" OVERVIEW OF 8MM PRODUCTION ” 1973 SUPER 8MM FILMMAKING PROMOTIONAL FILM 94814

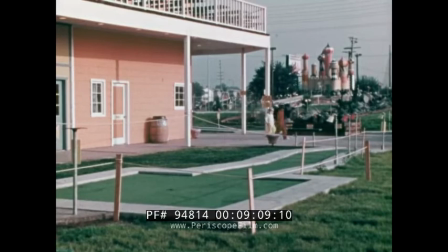[9:07]
The long shot master projected in its entirety is literal continuity and becomes static. Our attention wanders and focus is lost. Specific actions and reactions are missed.
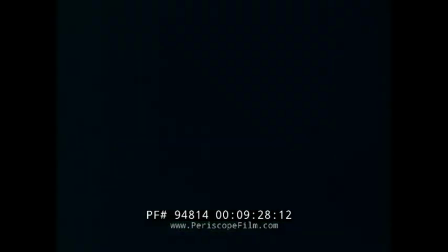[9:27]
Let's cut in close-ups and other angles to create a sequence.
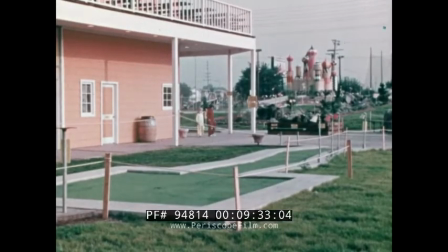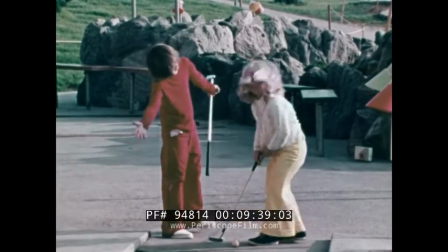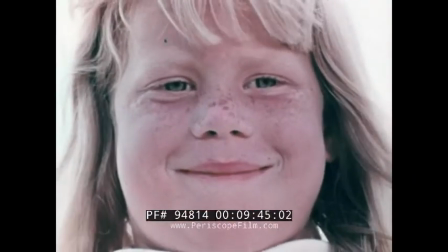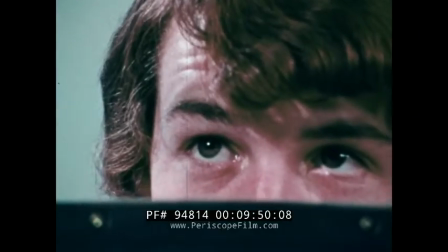[9:48]
Good. You're beginning to understand the basic concepts of film editing.
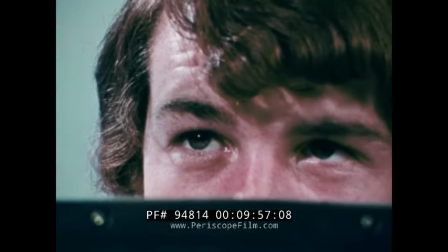[9:54]
But your work is only started. You may wish to cut and recut sequences again and again before you're satisfied and have the final cut.
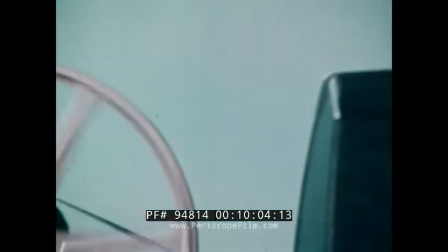[10:02]
Then titles should be added and finally music and sound effects.
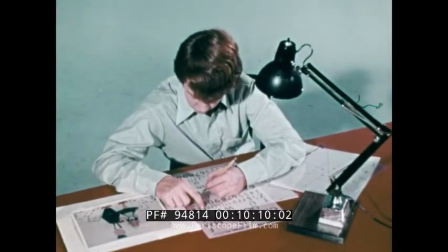[10:09]
You don't have to be an artist to achieve professional looking titles.
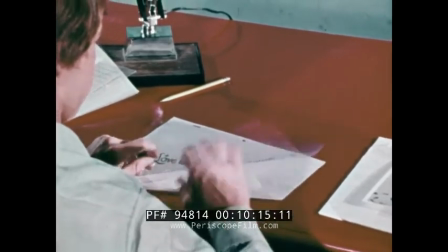[10:13]
Our director's theme for his film is love is the reward of love.
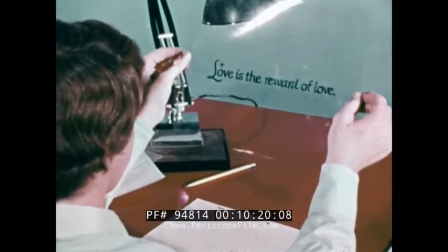[10:18]
He's used transfer lettering on a clear cell which will be photographed over artwork of his choice.
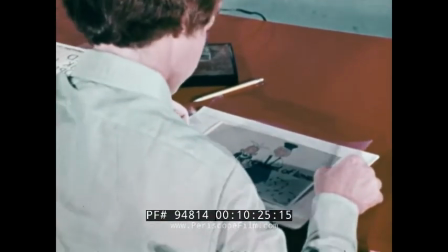[10:24]
In this case, a blow-up of a still picture taken at the location.
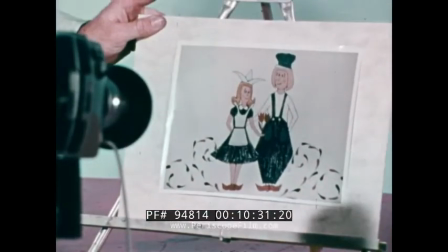[10:30]
The artwork is placed on an easel in direct line with a camera.
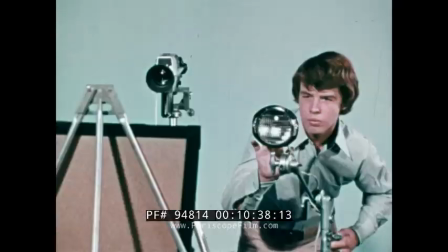[10:37]
Lights are positioned at 45 degree angles to avoid reflection.
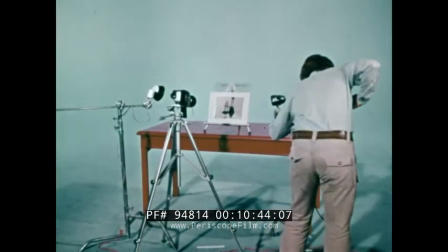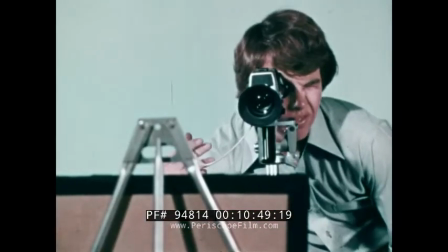[10:48]
The artwork is shot first, full screen.
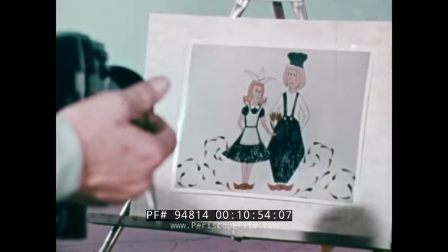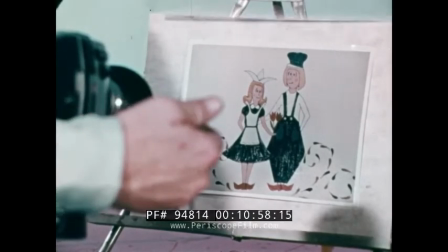[10:58]
The cell is dropped into place and is photographed.
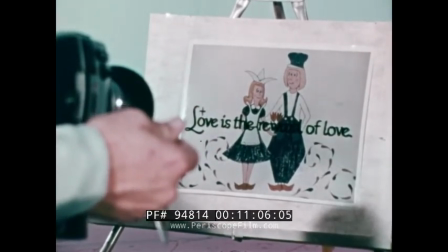[11:02]
In the finished film we'll see the titles suddenly appearing over our little Dutch couple the final phase is post-production sound
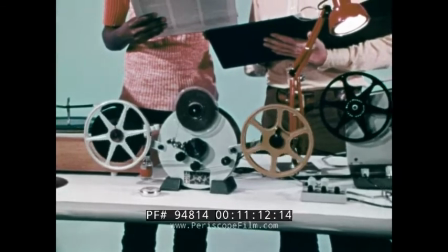[11:10]
this machine called a mag striper is applying a thin stripe of
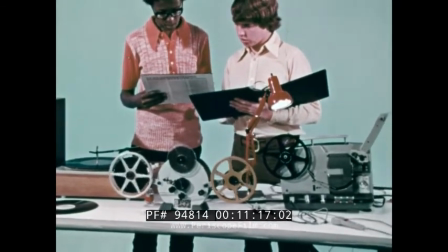[11:15]
magnetic recording tape to the edge of the completed film our
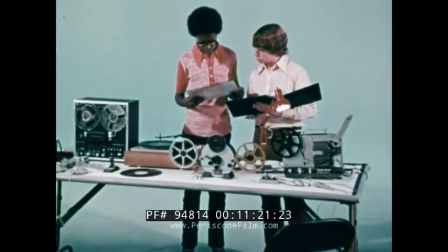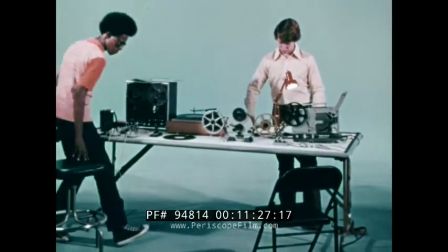[11:25]
filmmaking team is selecting and compiling the music and sound effects that will be added the
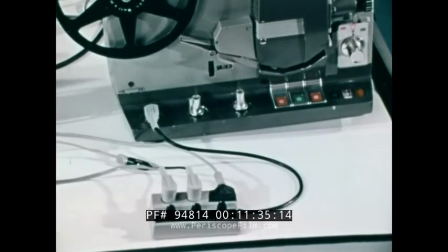[11:31]
projector is equipped with recording and playback heads attached to it is a three-channel mixer we'll be using it today to mix together sounds coming from several
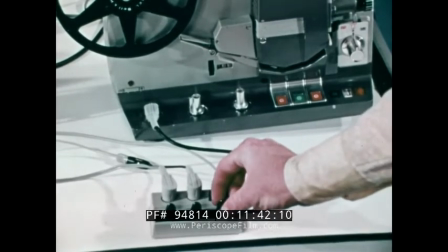[11:40]
different sources one line goes to the phonograph one line to
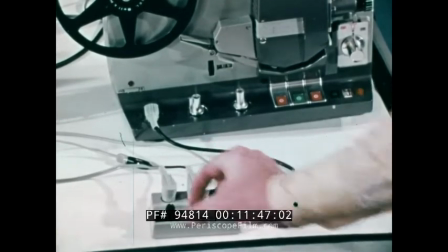[11:45]
the tape deck and one line to the microphone our
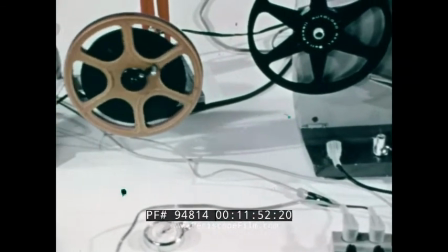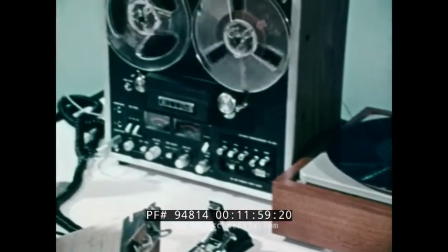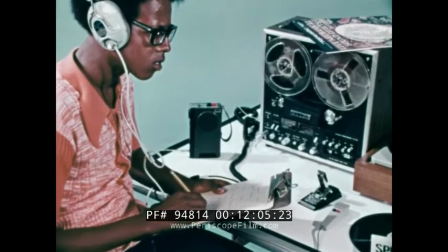[12:04]
sound man has already edited and transferred the natural sounds recorded on the gas set to the quarter inch tape deck
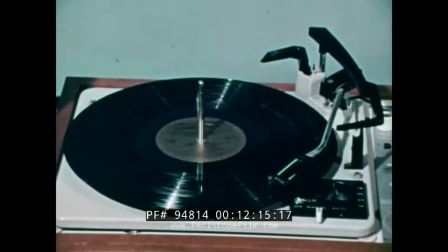[12:12]
special effects such as a crowd cheering will come from the phonograph these effects records can be purchased at most music stores
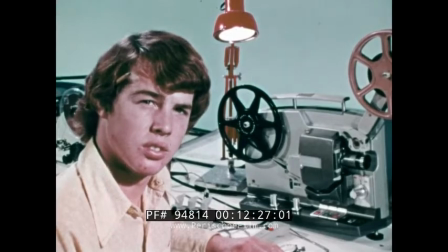[12:23]
remember you can record only when the projector is screening the film watch both the screen and the frame counters on the projector and
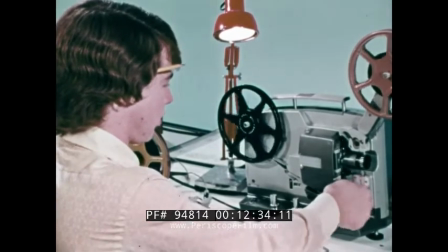[12:31]
the tape deck for cues all right start the projector and begin your mix it
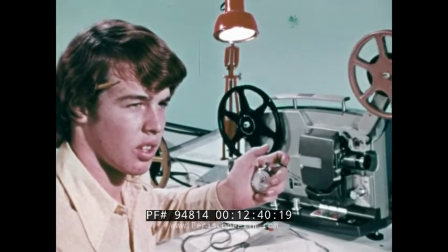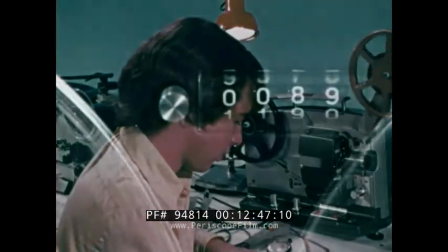[12:44]
seems the two of them are doing just fine now let's jump ahead and see a sneak preview of the finished film.
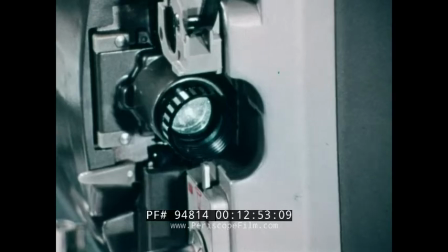[12:52] Love is the reward of love.